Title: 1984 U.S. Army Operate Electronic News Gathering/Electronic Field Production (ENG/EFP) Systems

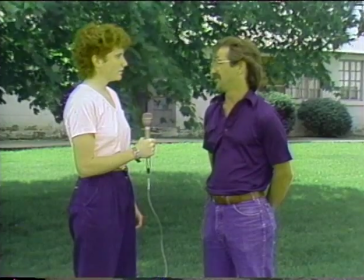What is seen through the camera's viewfinder may not necessarily be what is seen on the television screen at home.
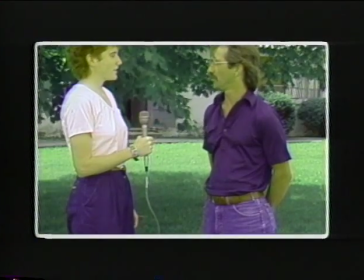10 to 15 percent along the picture's border is electronically cropped as the image passes from the camera's electronic pickup tube to the display on the television screen.
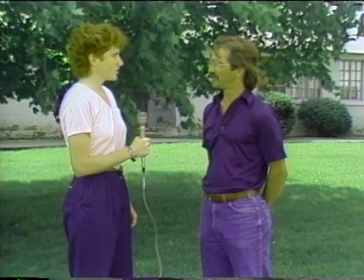So when the shot is framed during composition, 10 to 15 percent more of the picture must be framed on all four edges in the camera's viewfinder.
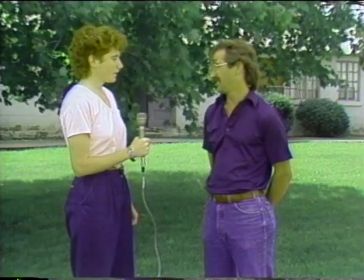This compensates for the 10 to 15 percent loss of picture along the edges.
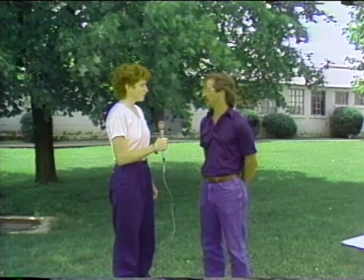Another decision has to be made on how large the subject will appear in the picture, or what will be the field of view.
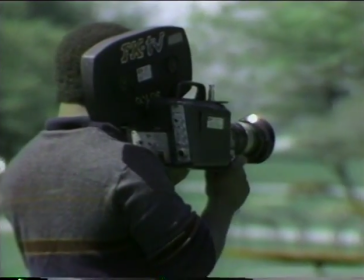In the early days of the movie industry,
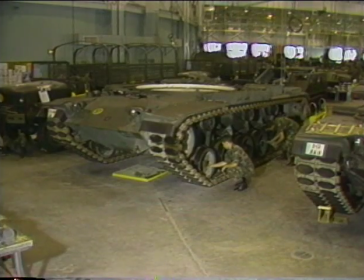most directors followed a shot progression beginning with a wide shot or extreme long shot to establish the entire scene, since we instinctively first establish an overall view of a scene and then focus on individual aspects of it. Then the director might call for a long shot,
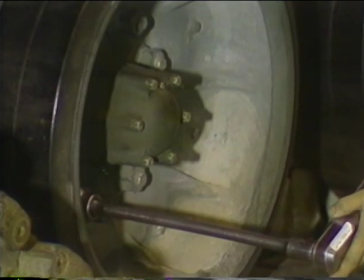a medium, and even an extreme close-up in order to move the viewer more into the action.
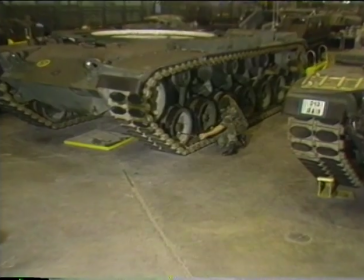Today we feel we don't need all those steps,
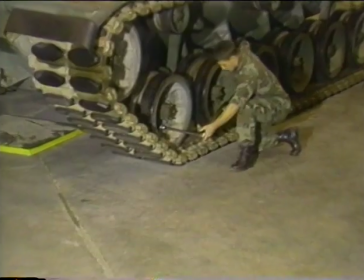but a combination of some of those shots is needed and should be used with good taste to establish the mood of the story being shot.
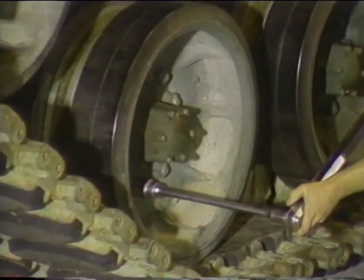The size of the image can be made more specific if we use natural cut-off lines.
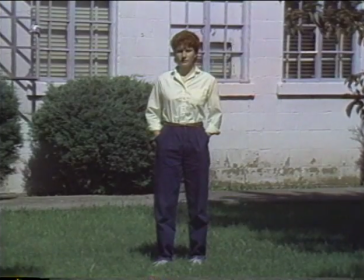The full shot shows the subject from head to toe, while the knee shot frames from head to knees,
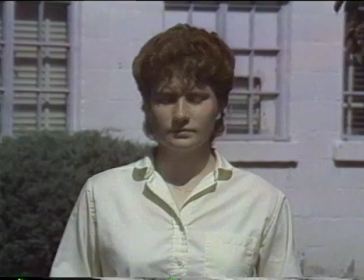the waist shot to the person's waist, and the bust shot from the head to the upper chest area.
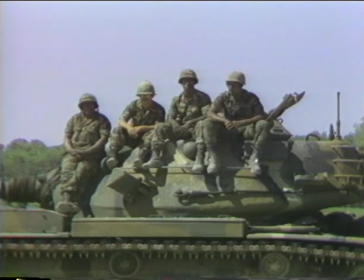The term four shot means the shot contains four subjects. Likewise, the three shot designates three subjects.
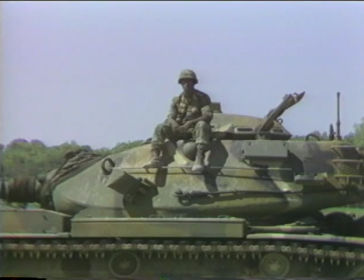The two shot means two, and the one shot or single shot means the picture contains only one subject.
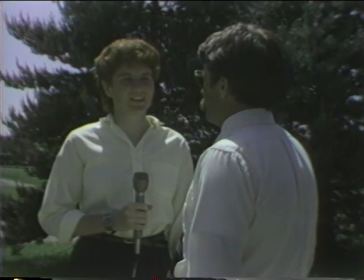Shooting over the shoulder adds depth to the picture and establishes a relationship between two individuals.
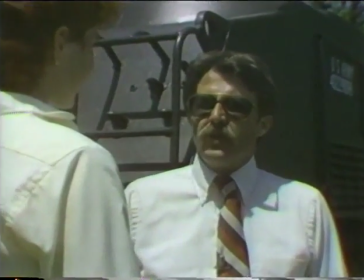An example is a reporter interviewing a subject, where the camera shoots over the reporter's shoulder, catching the face of the person being interviewed.
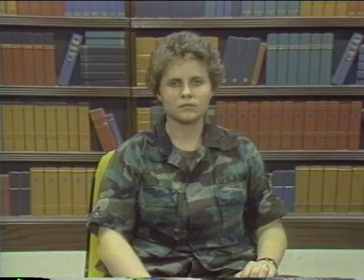Camera angles include the normal angle, which shows the scene as we see it in real life, at about eye level.
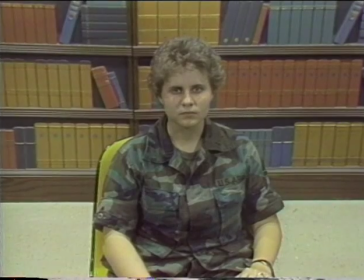The high camera angle, which shoots down on the subject, this angle can make the subject appear to be smaller than it really is.
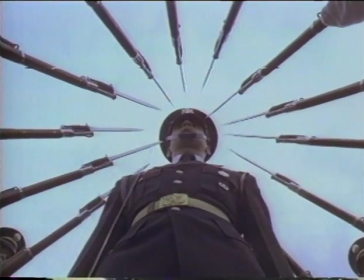The low camera angle looks up at the subject. This can make the subject look taller and overpowering.
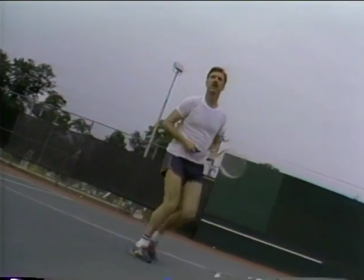The canted angle produces a shot that is unstable and can be exciting and dynamic.
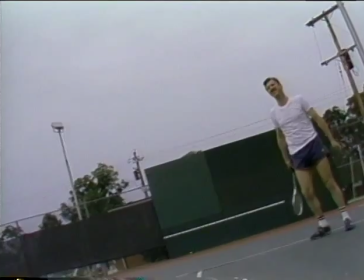The camera is simply tilted slightly left or right to eliminate the 90-degree horizontal and vertical plane match.
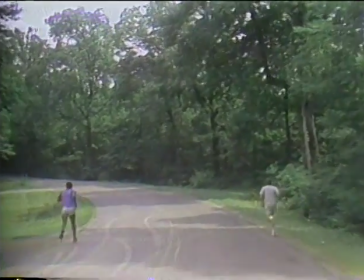The subjective camera angle puts the camera in place of the subject,
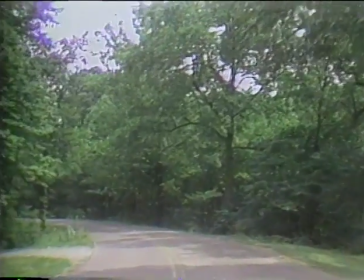such as a camera operator running with a camera allows the viewer to examine the scene through the eyes of a jogger.
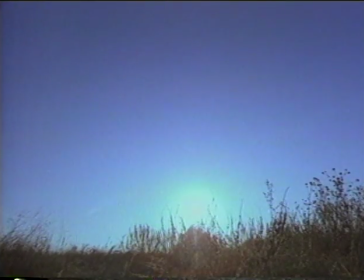A moving subject can complicate the shooting but adds great momentum to the visual portion of the story.
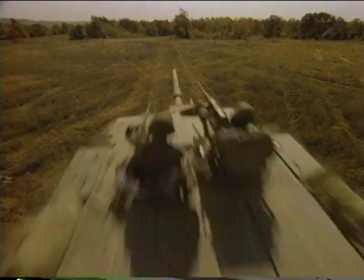Movement toward or away from the camera can provide dynamic and forceful movement.
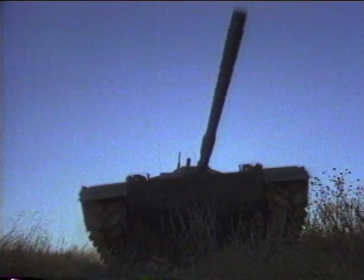Because the size of the subject increases or decreases, the moving subject also adds to the depth perspective of the shot.
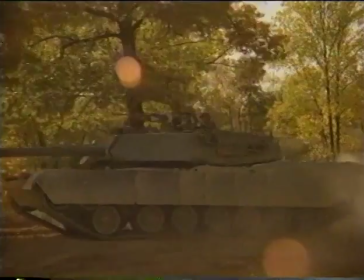There can also be parallel or lateral movement. But such movement is not as exciting because image size remains the same.
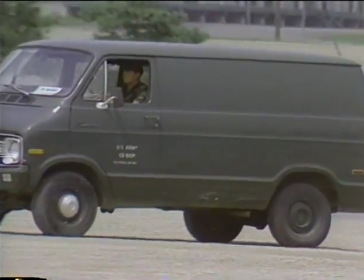And when the camera is following a subject moving left or right, the subject should not be centered in the camera's viewfinder.
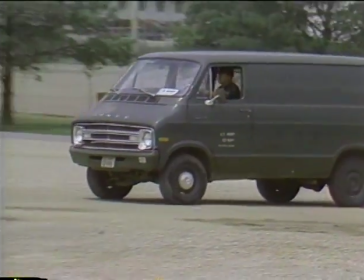Instead, provide more room in front of the subject in the direction of the movement.
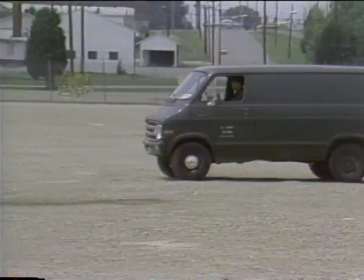It's called lead room and eliminates the impression that the subject is being squeezed against a leading edge of the picture with a lot of empty space to the rear.
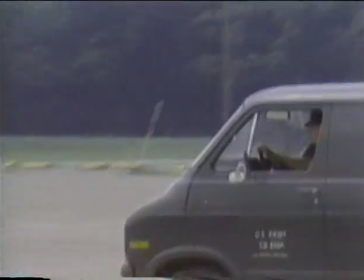The tighter the shot, the more difficult it is to properly follow the subject. And the looser the shot, the easier it is to follow.
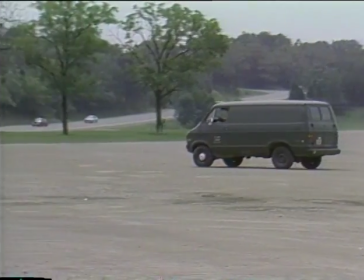Shooting looser also reduces the visible camera shake.
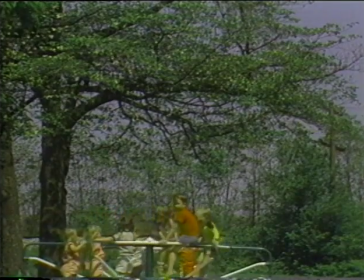Picture composition is nothing more than the organization of the visual elements within the available video space.
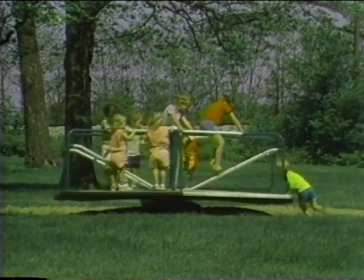A shot that reflects good composition is unified.